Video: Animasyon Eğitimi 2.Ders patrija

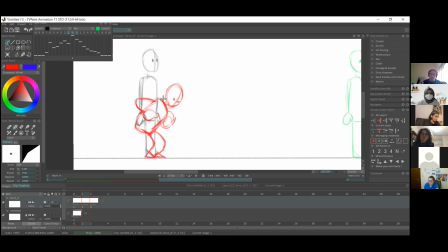(32:56)
So then you can have like that energy of like jump. Evet, burada gözleri de kapatıyorum. Yani bütün enerji burada toplanıyor. Bir sonrakinde açılacak her şey.
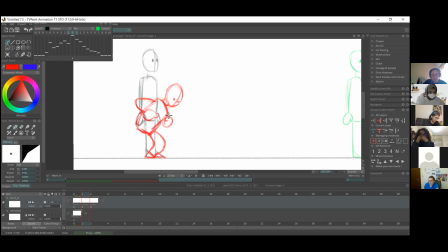So is what we're doing kind of like making sense with everyone? How is everyone feeling about this?
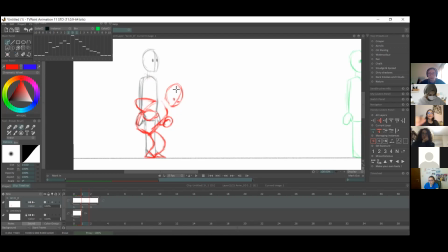(33:32)
Is it too difficult, or, are we kind of excited about trying to do this? Evet, burada yapıyor olduğunuz şey sizler için net mi şu anda? Yani size zor geliyor mu? Yoksa heyecan duyuyor musunuz size bu çalışmaya dair?
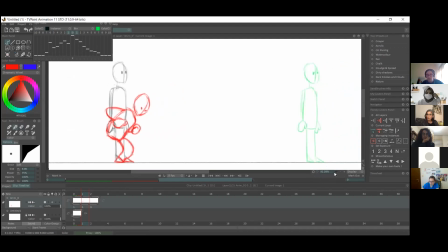(33:52)
Zor ve heyecanlı benim için. She says it's difficult and exciting at the same time. Okay. Basit gibi görünen şeyleri de çizemiyorum.
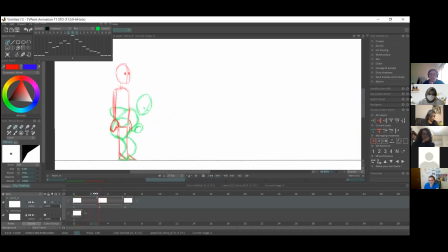(34:07)
And also she had some difficulty to draw the things that looks very simple actually. Oh no. Yeah, I mean, I think like with time it kind of becomes easier,
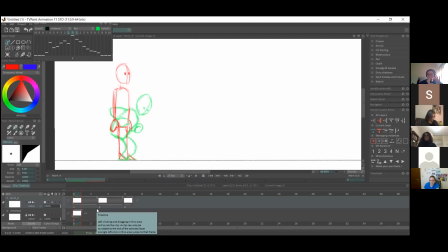(34:22)
and if you have like your own characters that you design, you can do like a turnaround, so you have like different angles, and also you can kind of like simplify their shapes.
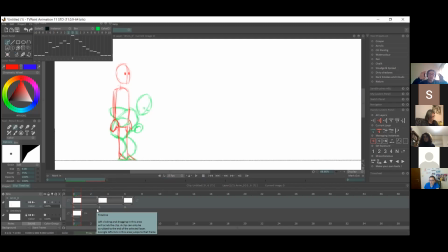(34:37)
So if you have like a character, you can simplify them to maybe like 3 main shapes to help you with kind of moving the body around and changing like different angles and positions of the body.
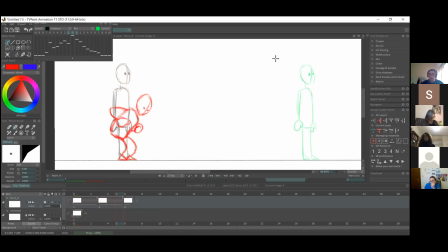(34:53)
Evet, bu noktada kendi karakterlerinizi oluşturabilirsiniz. Kendi karakterlerinizi farklı farklı boyutlardan, açılardan çizebilirsiniz. Böylelikle eliniz alışacaktır. Aynı zamanda çok basit şekillerle çalışabilirsiniz.
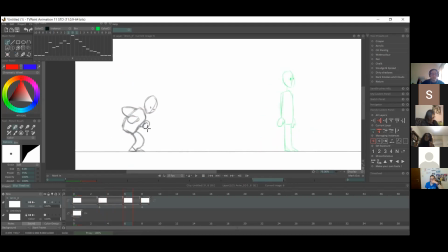(35:11)
Yani biraz daha animasyonu ilerletebilmek için çizimi çok basite indirgeyebiliriz ilk etapta. So, but yeah, like if you are kind of struggling with this, just keep to very simple shapes.
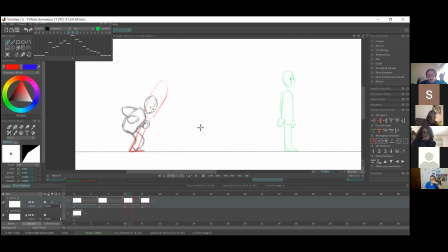(35:27)
Just maybe like make it into just like a ball with legs. So even with this, you can do like a simple animation and just keep adding to that. Then you can add like arms and maybe a head.
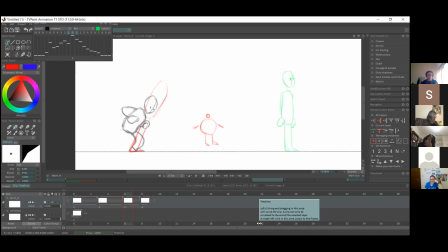(35:43)
Evet, mesela şu şekilde bir adam da çizerek çalışabilirsiniz. Sorun olmayacaktır. Sonuçta burada niyetimiz animasyonu kavrayabilmek. Bu şekilde bu adam üzerinden de animasyonu ilerletebiliriz. So, yeah.
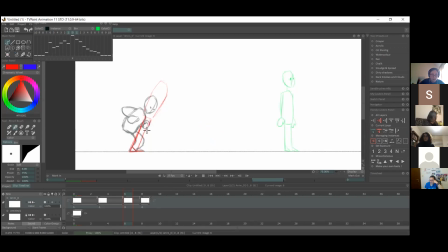(36:02)
Okay, so we're going to onto the third pose of the stretch of the legs. So he's kind of, you know, lifted. And again, I'm trying to think of the arc of the jump.
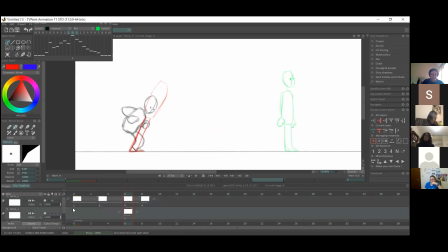(36:18)
Evet, burada yeniden zıplayışın arkını da hesap ediyorum. Nasıl bir ark üzerinde gidecek hareket. If you need like help, if you find that you don't really see how to do an arc, you can kind of draw a guideline for yourself.
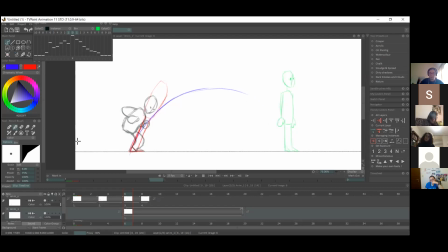(36:38)
Evet, arkın üzerinde nasıl hareket edeceğini tam olarak kestiremiyorsanız önce bir size rehber olacak bir nokta belirleyebilirsiniz ark üzerinde. So that way, you know, you can kind of keep on track with how the body is, you know, moving.